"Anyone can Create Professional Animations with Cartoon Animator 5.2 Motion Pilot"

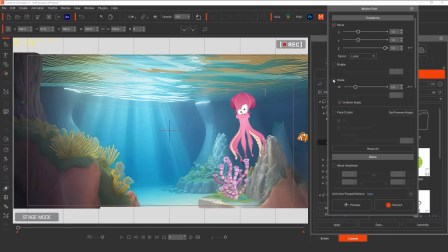[8:19]
To add a little more realism, we can use the scale function to make the octopus become bigger as it moves closer to camera and smaller as it moves further away. There are lots of different ways you can control your characters using Motion Pilot, and you can control those parameters in real time to get results live before you start recording.
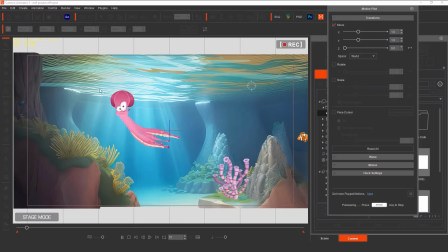[8:46]
Finally, you can decide whether you want your actor to follow in time with your mouse or using the lazy mouse function. You can have the actor follow along at a slower, smoother pace.
Blub, blub, blub. I'm a little octopus.
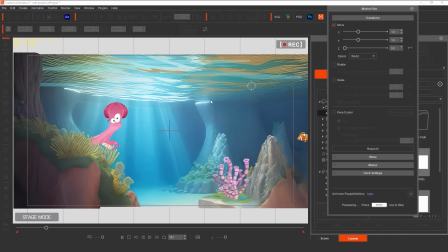You can even make your actors as crazy as you want. And you're not just limited to using Motion Pilot to control your actors. You can also use it to control other elements within your scene. Take the sponge, for instance.
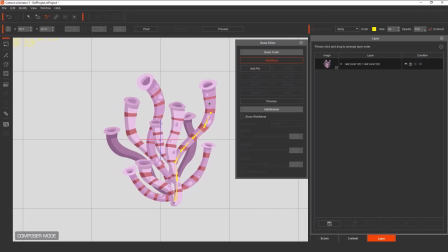[9:29]
When we set up the scene and add the sponge as a prop, we were able to add our own custom bones to the sponge to give it a simple skeleton.
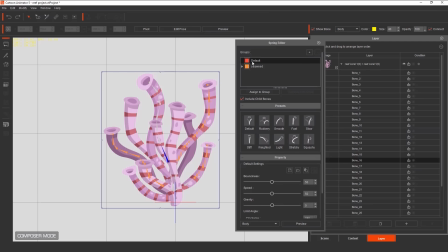[9:37]
Then we turned some of those bones into spring bones, giving them flexibility.
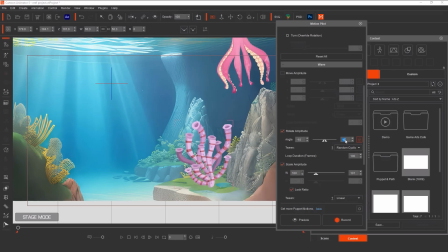[9:49]
Using Motion Pilot, we can set the rotation on the prop so it gently moves side to side, as if affected by the water current. By making the tween frames random, the motion will look more natural, and then we can set the loop duration to make the sponge gently
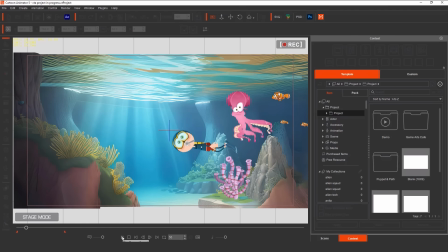[10:06]
sway about during the scene while the rest of the action takes place around it. You can apply this style of automated motion to almost anything in your scene, meaning you can have things moving around independently. We could even add this to the water that's at the top of our screen, therefore creating the illusion of the water constantly moving.
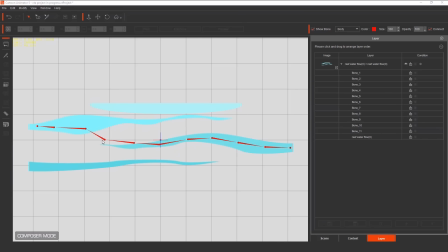[10:30]
Because we built spring bones into this prop, it will appear to flex and wobble about when we apply a simple wave motion to it, helping to bring our scene to life. With Cartoon Animator, you can create living, dynamic scenes in which your characters can live. And then you can control those actors in real time. You don't even have to know how to animate to do this. All you need to do is have fun, because Cartoon Animator and Motion Pilot do all the work for you. These are just some of the highlights you can achieve with Cartoon Animator and Motion Pilot. You can get all sorts of movements from just playing around with the settings and values of the different tools. And that's what this feels like, playing. Cartoon Animator really is the most fun you'll ever have animating. And it delivers smooth, professional animations, no matter what your level of experience is. Now, let's take a look at Maddie's final animation she did after we tweaked everything and made a finished, polished animation.
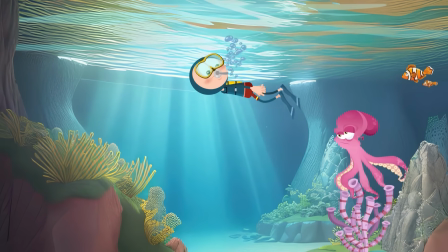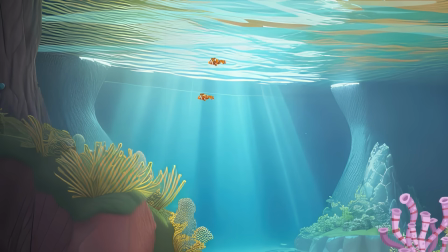Motion Pilot and Cartoon Animator make animation fast, easy, and fun for everyone. Bye. Thanks for watching.